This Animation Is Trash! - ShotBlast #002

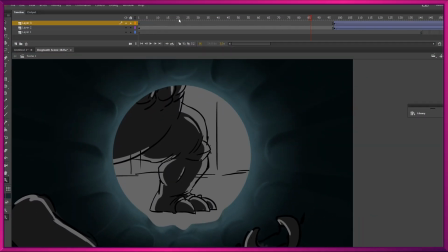You know, that was actually a lot harder than I thought it would be. You know, these kind of ribbed dents that they have, these, I don't know what they're called,
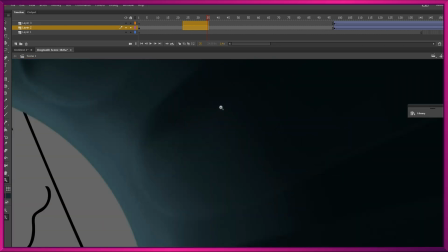these grooves on the inside of a rubbish bin that are concave, meaning that they go in from the outside.
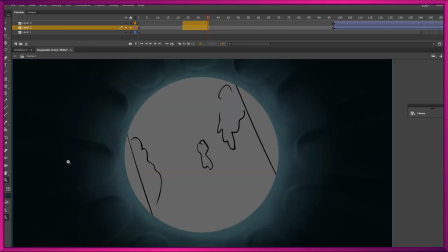Well, I tried drawing them convex from the inside, meaning that they would pop out, but it didn't look right, so I cheated it and I made it concave both ways. Still looks like the inside of a washing machine or something and not a trash can.
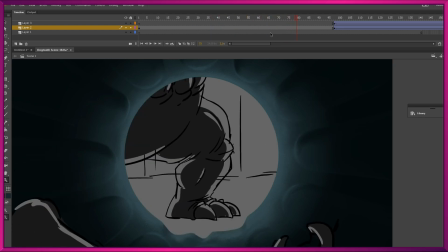But next up, I'm going to draw the falling debris, the rubbish that kind of tumbles over as the rubbish bin is pulled to the ground, and that should hopefully sell the shot a little bit better. So back to Photoshop for that.
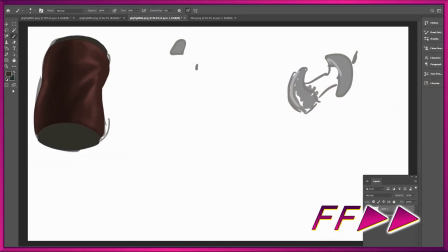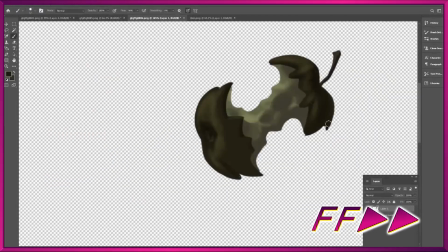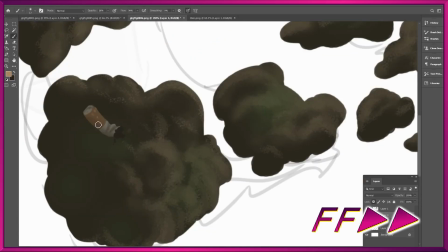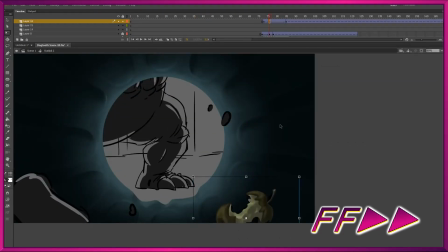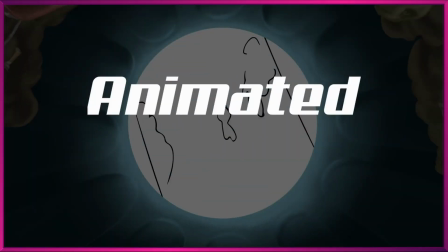And here we have animated trash. Yeah, look at that.
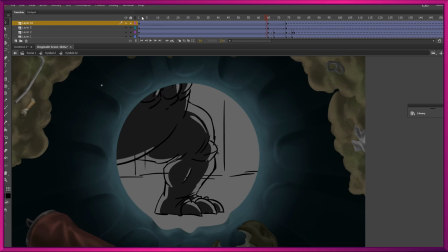You can click inside the symbol and see all the layers that I split our Photoshop graphics up onto so I could motion between them,
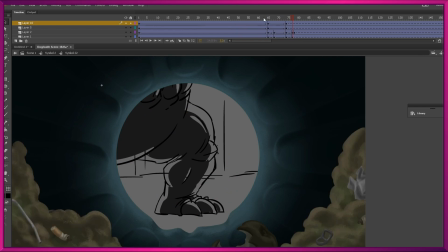falling at different speeds to create this flopping, lifeless garbage.
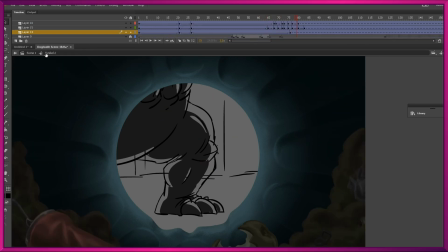Yeah, I realize this is not a very interesting shot that I have chosen to showcase here on an episode of ShotBlast, but hey, look, not every episode can be a busty barbarian alien woman throwing knives.
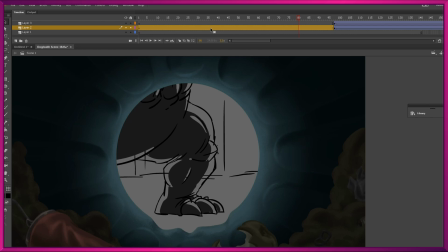Some episodes can be that, but then some episodes are going to inevitably be lifeless piles of trash viewed from the inside of a rubbish bin. Oh my gosh.
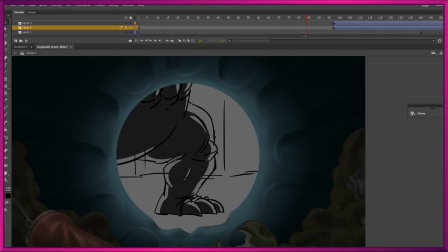Well, look, here, the next step is going to be kind of important because we're going to need the background behind him, and it's an unusual shot because we're actually changing perspective.
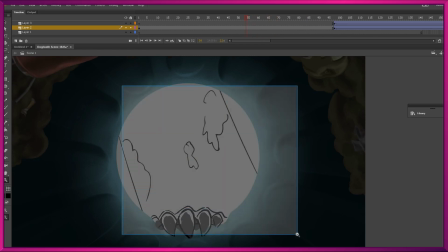We start by looking up at the sky and seeing just sort of the underneath of the tops of roofs,
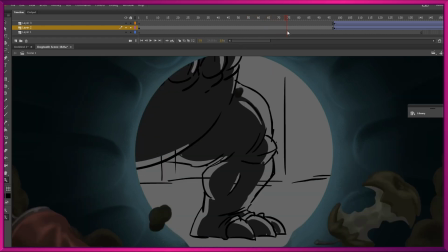and then we're going to fall down to be onto the ground where we have kind of a worm's eye view here. And I could be a good boy and I could create a brand new background. However, I think I'm going to be lazy and I'm going to cobble one together.
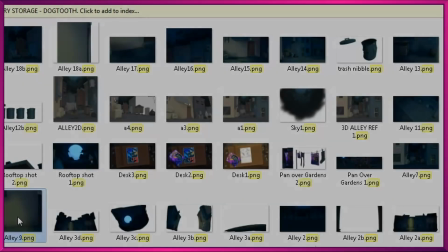Nay, I am going to Frankenstein one together from parts of old dead backgrounds.
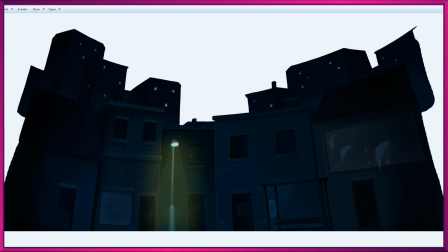Not that one. Not that one. But maybe that sky could be useful.
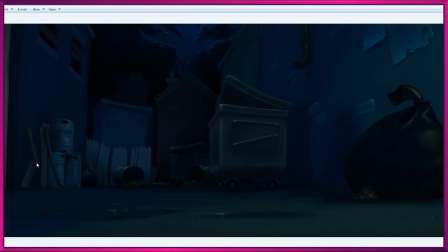Those rooftops, maybe. I really like this one. That low angle pretty much matches exactly what we need.
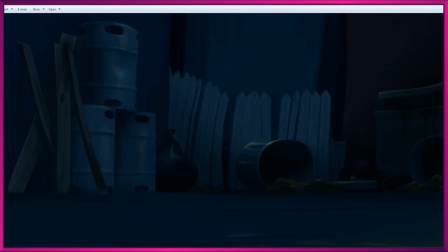So I'm gonna go ahead and start stitching parts of dead things back together, and we'll create a new background.
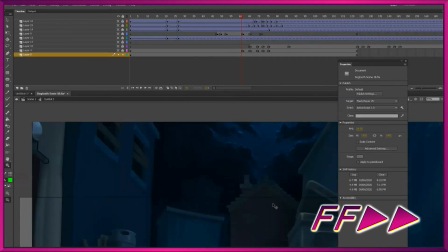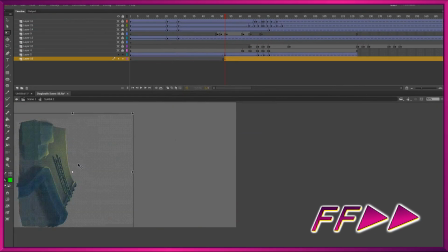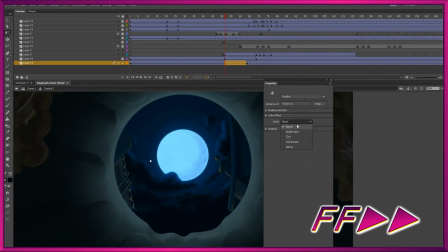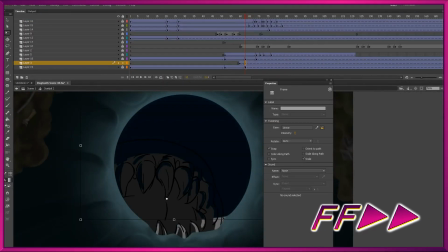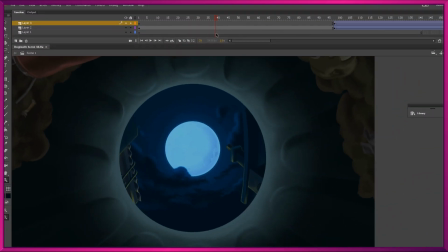That was a little hard to watch sped up that fast. It's one thing to record myself drawing a background or some animation and then speed that up, but when I'm doing trial and error as I quickly try mashing together lots of different parts of backgrounds, it's a little hard to follow at that speed, so I'm sorry about that.